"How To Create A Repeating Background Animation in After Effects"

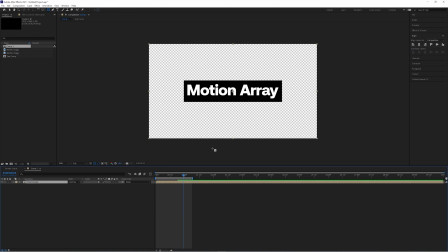252s
Then dive into this pre-composed layer by double-clicking.
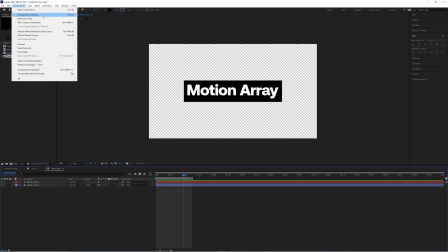255s
And from here, we're gonna go to the composition settings and start to drag the width and height down until we get something more like this.
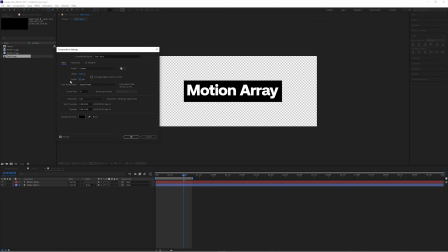263s
The purpose is that when we create the tile effect from this composition, it will take all of the negative space as well. So if we left it just as it was by default with a lot of empty space, it would look something like this.
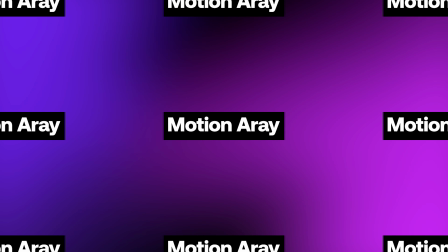274s
But now after reducing the composition size, it'll look more like this. See the difference?
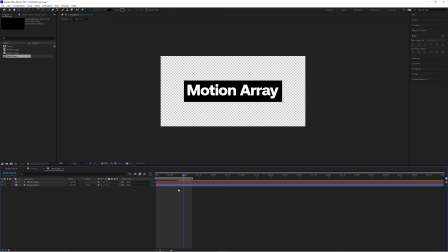279s
Play around with it until you get something that you like, and if you find that you need to make changes later, you can always come back and make those changes, no problem.
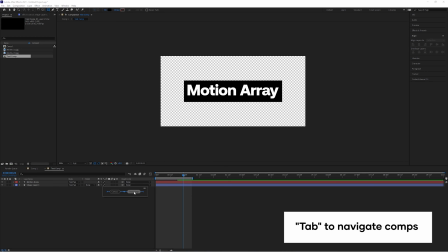287s
Let's go back now to the other composition by pressing the Tab button once, and you can move backwards to the previous composition by clicking this one here.
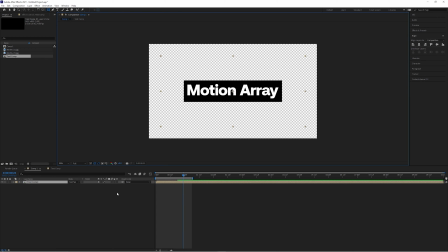295s
Nice. Okay, so here we're going to duplicate our text composition and rename one to be original and one to say background.
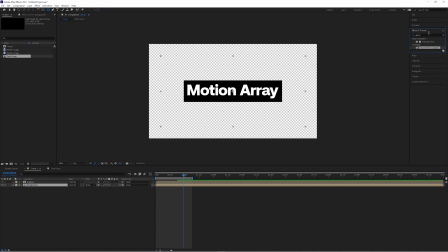310s
Now to actually create the background effect, go up to effects and search for the motion tile effect and drag and drop it onto the background layer. You won't notice any change until you start to increase the output width and height, which will start to show up more of the duplicated background.
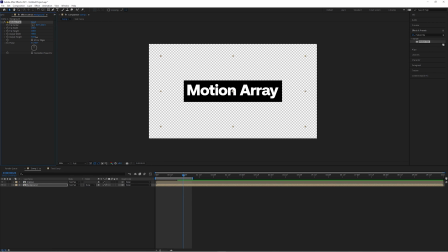326s
If you find that you still can't see any of it, you might need to scale down your entire background composition. Highlight your background composition, click the shortcut key S, and scale down. And now when we play it back, you can see that we get exactly the same effect that we originally created, only now it's tiled to make a background.
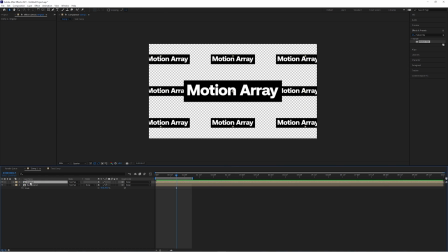345s
To make this a little less confusing, I'm just gonna hide the original layer so that we're only working with the background.
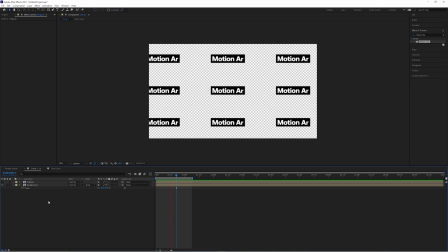350s
So now we can stylize this background look a little bit by rotating the entire background composition. Highlight the background composition and click the R key and rotate it to whatever you like.
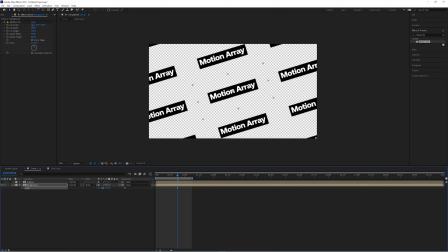361s
It's starting to look pretty nice, but we can go even further by changing the phase, which offsets these duplicates from each other and gives a little bit more of a staggered look. And personally, I like the horizontal phase shift a little bit better. So we've created our background, but there's still a problem.
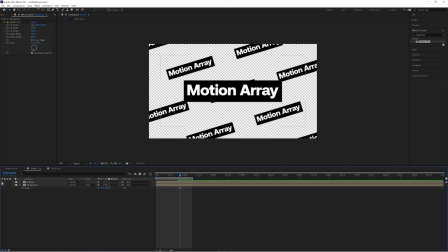377s
Our original is the same color as our background, and we lose a little bit of the separation between the two. It doesn't look the best, so I'm gonna add a tint effect to the original layer and swap the black and white from each other so that it's the opposite of what it was originally. If we were working with color, we could also change this to be any color we wanted instead of black and white, but I'm gonna be sticking with black and white personally for now.
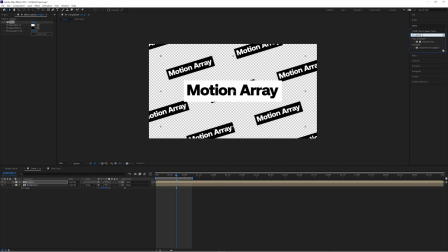404s
Lastly, to create a little bit more separation, I'm gonna add a Gaussian blur to the background layer and make it a value of about 10. And now here we've created a pretty awesome looking effect.
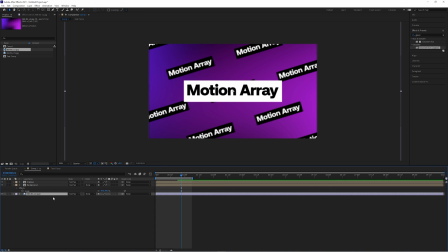414s
But to help you see it a little bit clearer, I'm gonna add a motion array purple background, and you can see that this is our result.
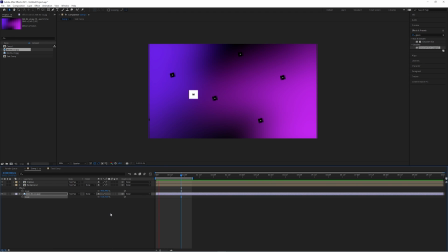421s
It's pretty close to the original. There's just two little things that we're missing.
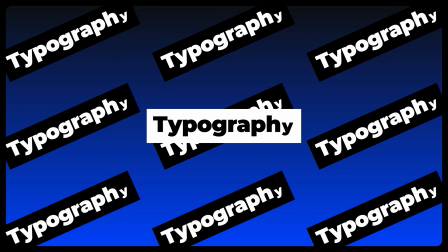425s
One is that right after the animation completes, there's a quick scale down for the original and a quick scale up for the background.
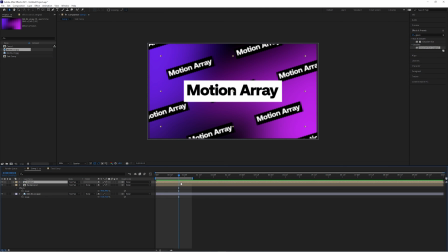432s
That part's easy, as we just have to take the original, and when we want it to start scaling down, keyframe the scale. Then move forward a few frames, and scale down. Now with these keyframes still visible, go back to the first keyframe, and do the same thing for the background layer.
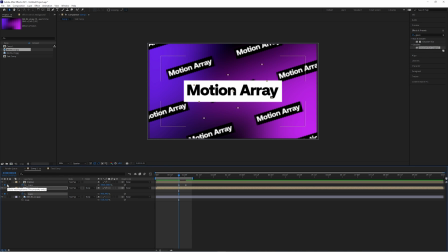447s
Set a scale keyframe for where it is right now, and then move forward to the exact same place of the second keyframe. Only this time, instead of scaling down, we're gonna scale up. It's starting to look pretty nice, but there's one little trick that we can do to give this a lot of pop.
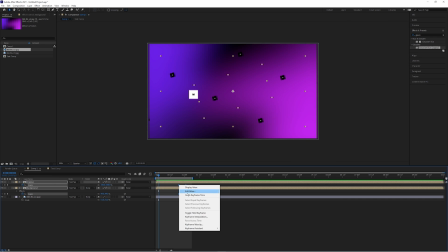461s
We're first gonna highlight all of these keyframes, right click, go down to keyframe assistant, and give them an easy ease. And making sure that these are still highlighted, we're gonna go up to our graph editor and make sure that we're in the speed graph section.
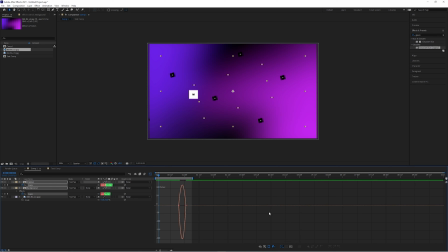475s
From here, you can see that we can make changes to both of these composition keyframes at the same time. And if we click and drag over top of these keyframe sections here, and then drag on these little handles, we can give a stronger ease in and out to both of them at the same time in a way that's exactly proportional.
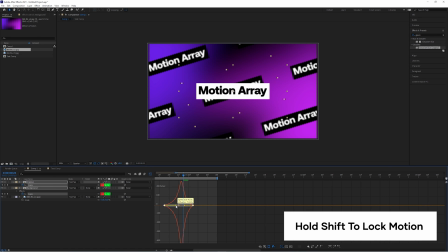491s
What can help is that if you hold the shift button while you're dragging these handles in and out, it'll make sure that you're only moving from left to right.
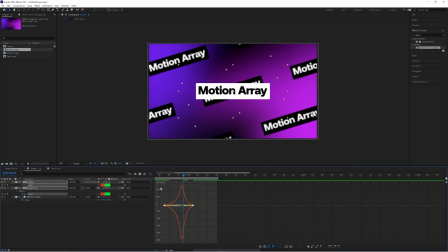497s
And now what we have is something that really closely resembles our template footage.